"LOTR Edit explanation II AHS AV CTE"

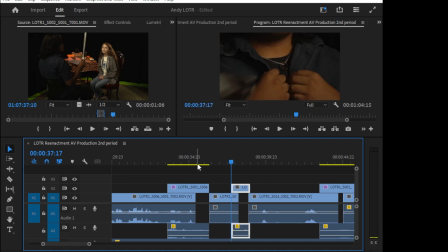[16:46]
So let's bring the whole thing a little forward because it was too long. Right there, I can just bring it forward, and let's right click here and ripple delete,
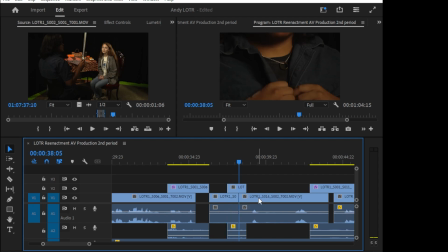[17:01]
so everything behind is going to move forward. I don't have to worry about anything that I did before. Everything was moved forward, so a little bit of a shorter time here.
Oh. My old ring.
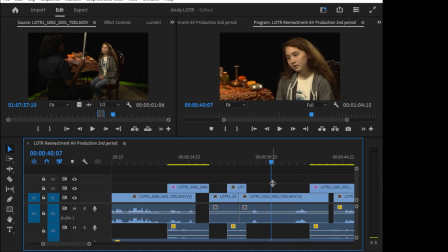[17:17]
And I think that we're spending too much time here, so we need to put something. And I will talk you guys about this a little bit later. That is the rule of third. I'm sorry, not the third rule of third.
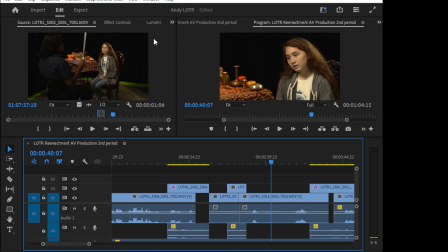[17:34]
The rule of threes. That something on screen should not last for more than 3 seconds, and if the camera is static. So we go here. 1, 2, 3. So we should have something else here. We shouldn't allow the scene to last for more than 3 seconds.
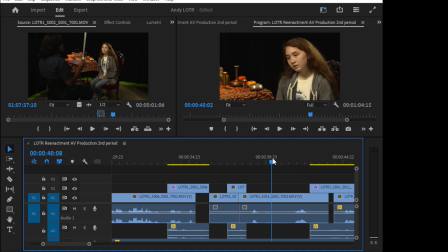[17:54]
The scene here is about 4, maybe 5 seconds, so it's too long. Let's put something here to keep the audience entertained.
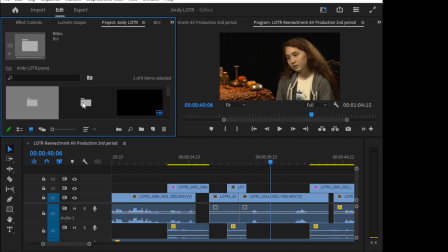[18:03]
And what I want to put here is a close-up of the ring on his chest. So we do have that somewhere right here. I think this one we haven't used it, so let's take a look at what we have here.
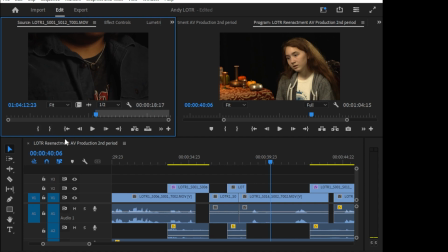[18:23]
Yeah, let's use this part here where his hands are not there. So let's play a little bit, and yeah, that's good, some movement. So I want to drag the video only, I don't want any audio of that, and that's a little bit too big, so let's put it here and play.
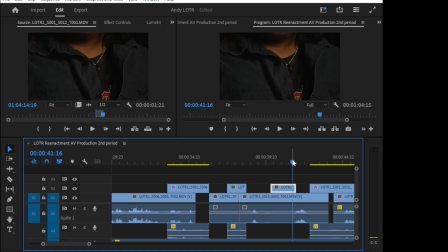[18:45]
Right there we can cut because he's moving his head, and I don't want this to be a distraction to the audience. Somebody was talking and he was moving his head.
My old ring.
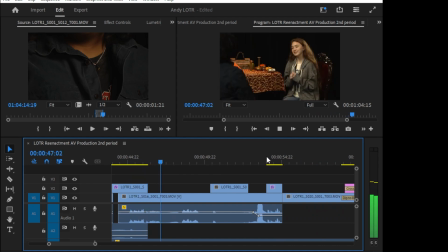[18:59] I should very much like to hold it again. One last time.
And now he's hiding the ring. And she jumps forward, and this is again her hands are going forward,
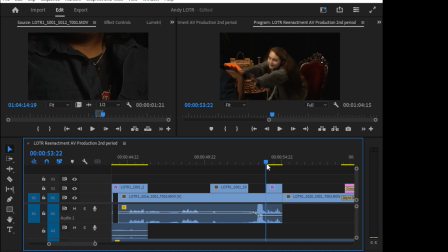[19:15]
and then we have another take here that we need to match, you know, the exact position of her hand so it's seamless to the audience, and we did that perfectly.
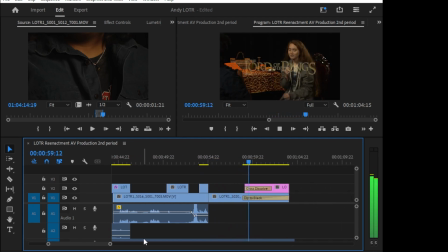[19:25]
And then the repent scene and cross dissolve and a Lord to ring here. Now let's go and animate this thing here. This is just, it looks just too bad here, just this thing just sitting there.
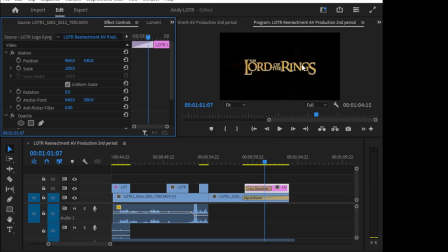[19:38]
So let's go animate this. So let's go to effect controls. Now I want this to come and start small again. Well, you know what? No, let's do it the opposite. Let's start big and then go small. So at the very beginning here of the image, I'm going to put a toggle animation.
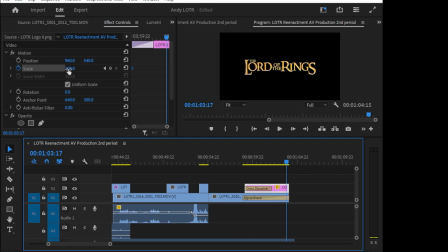[19:56]
That's my first keyframe. And then at the very end, I am going to click, hold, and drag my mouse. Oops. Click, hold, and drag my mouse. That's pretty good. Okay, and it's all the way to the end. So let's see how that plays.
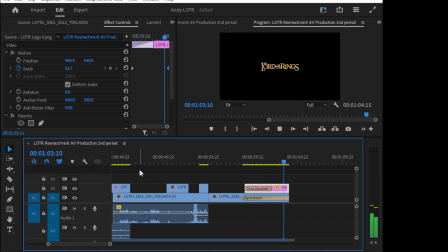[20:16]
Perfect. All right.
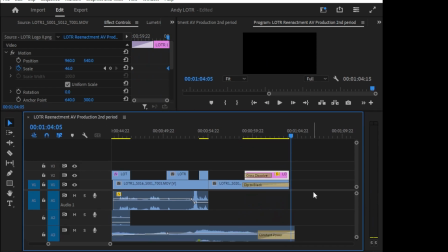[20:18]
The last thing that we're going to talk about on this little rendition of the second period, The Lord of the Rings, is the audio track.
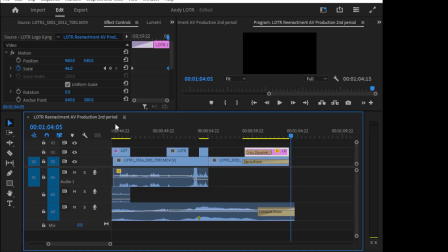[20:25]
And I'm going to make a little bit more space here by pushing the video track up so we can see the music. So music is very important. The music per se, the actual music, did not have any music in the beginning.
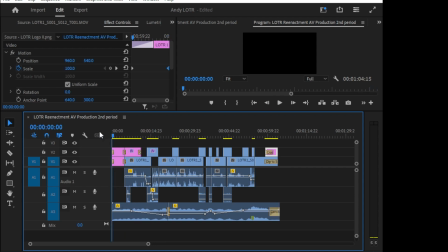[20:40]
So I decided to put a little piece of the music there, so it makes things a little bit more interesting because it's more of a jovial song at the beginning.
Ah, la, la.